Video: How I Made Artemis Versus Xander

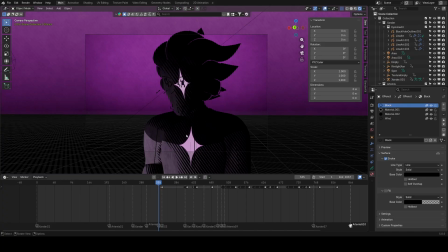[12:18]
And so, you know, different people have different styles for going about this. I figured quick and dirty way that I thought would be a lot of fun still was making use of my drawing tablet and using some grease pencil. This was my first time really animating with grease pencil, the second time animating with grease pencil in Blender. I hated it the first time. This time was so much better.
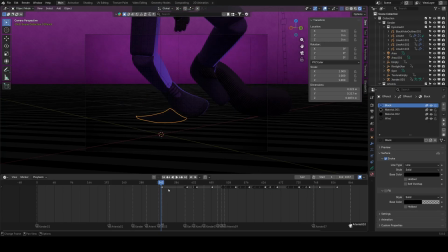[12:40]
So basically, first smear you're gonna kind of see is here. The foot kind of smears a little bit. It's just a new keyframe every time it's necessary.
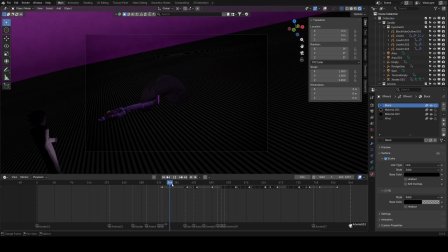[12:52]
I wanted to put smearing here, kind of forgot. It was late at night. I was just kind of done with it.
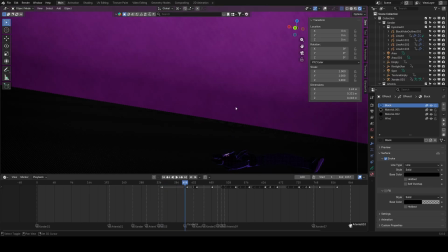[12:58]
Next smear you'll see is here.
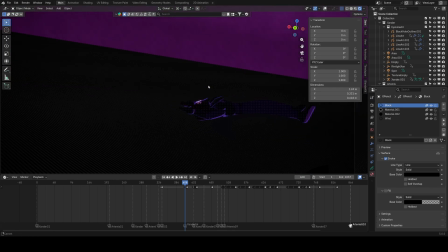[13:01]
Very subtle, but kind of helps showcase the throw a little bit. Kind of shrinks as it slows down because, you know, you don't need the smear as much. Then probably my favorite part is right here.
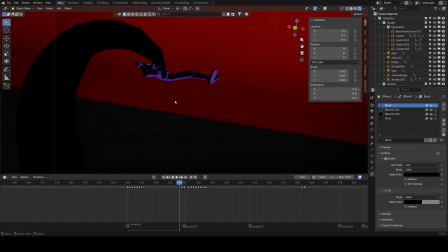[13:19]
Impact frame. So what I did here was I used the fill tool to kind of, you know, basically block out each individual of the, like, the main colors, and then I put some extra purple lines here. What you also note about the lines is the angle. They kind of, you know,
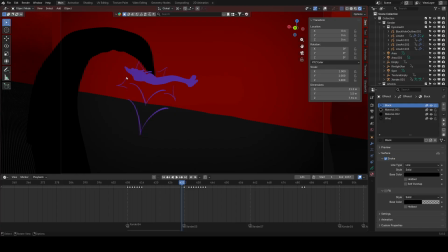[13:38]
swoop in like the tip of a sparkle, and that is because that is very much Artemis's kind of whole shtick is, you know, the sparkle stars, and so I figured in the impact frames that should kind of be reflected. Granted, I do feel like I could also see, you know, Xander having
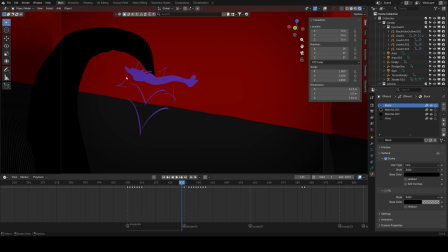[13:57]
their own sort of design element that should have been used instead of Artemis because it's using the same color and whatnot. But got the point across. Anyways, then here
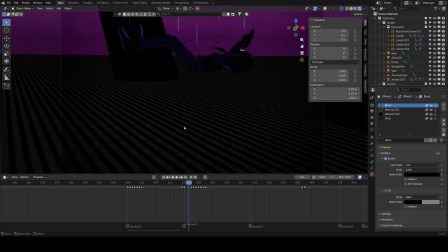[14:12]
did some wind effects, just kind of moved it down with Xan. Then hits the ground, impact frames with the purple. Second level of impact frames that kind of show more of the cracking.
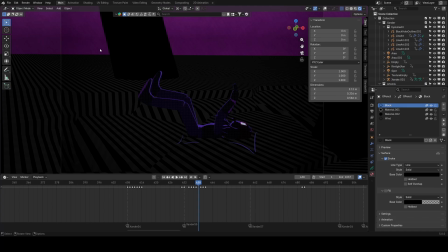[14:27]
One last tiny set of impact frames because of the bounce.
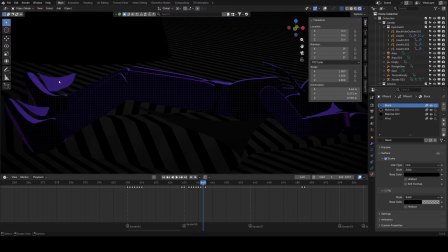[14:32]
And then here, tiny bit of smearing there, tiny bit of smearing there, tiny bit of smearing there. Before Xan collapses on the ground. Which, there's not much for quite a bit until here,
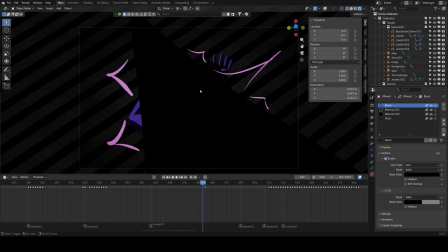[14:50]
where it's just another impact frame, this time with the FF59 FF violet that is attributed to Artemis. just so you can have a specific impact right there before it moves off. Also, this spike is the spikiest spike because that helps indicate the way it's moving.
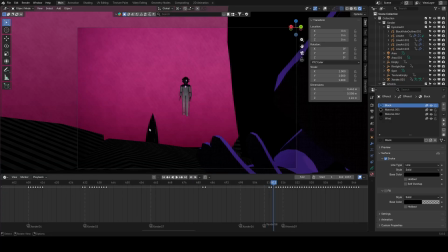[15:12]
We get to here where you'll see these wind effects to kind of show that it's moving.
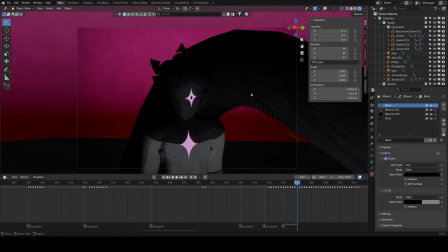[15:17]
I actually put those in afterwards because I figured with these wind effects it would help showcase the movement,
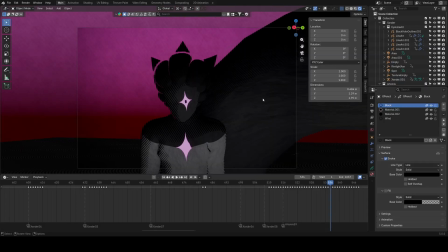[15:23]
even though if you really kind of look close, it's not moving that much.
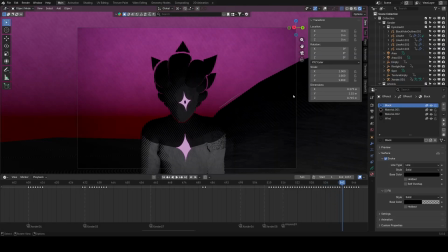[15:27]
You can kind of follow the vertice, but the wind effects kind of helps really sell it.
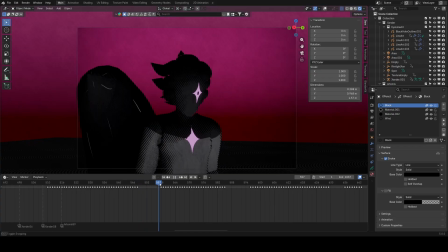[15:35]
At least until it's not needed anymore. And so that continues here and here.
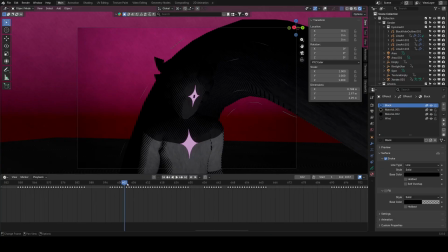[15:40]
And I would like to mention, these are all individually animated frames. I don't know how many there are.
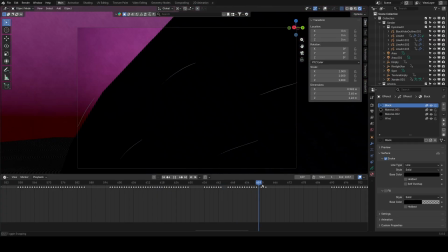[15:47]
I don't want to know, I don't think. I just remember it was kind of purgatory getting through.
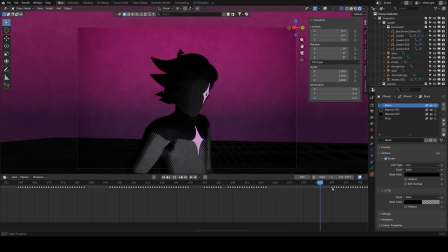[15:52]
So,
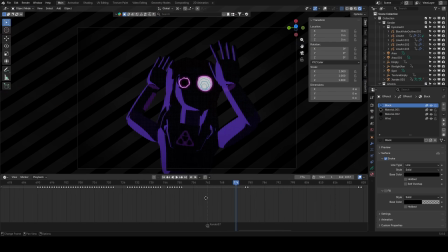[15:56]
yeah, not fun. But here, once again, impact frame showing the way. It's about to move.
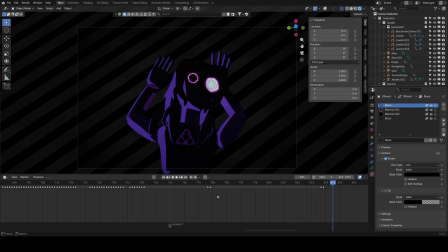[16:10]
Impact frame showing the way it's about to move. Alright, and that's it for the grease pencil sections. Huge fan of it, personally.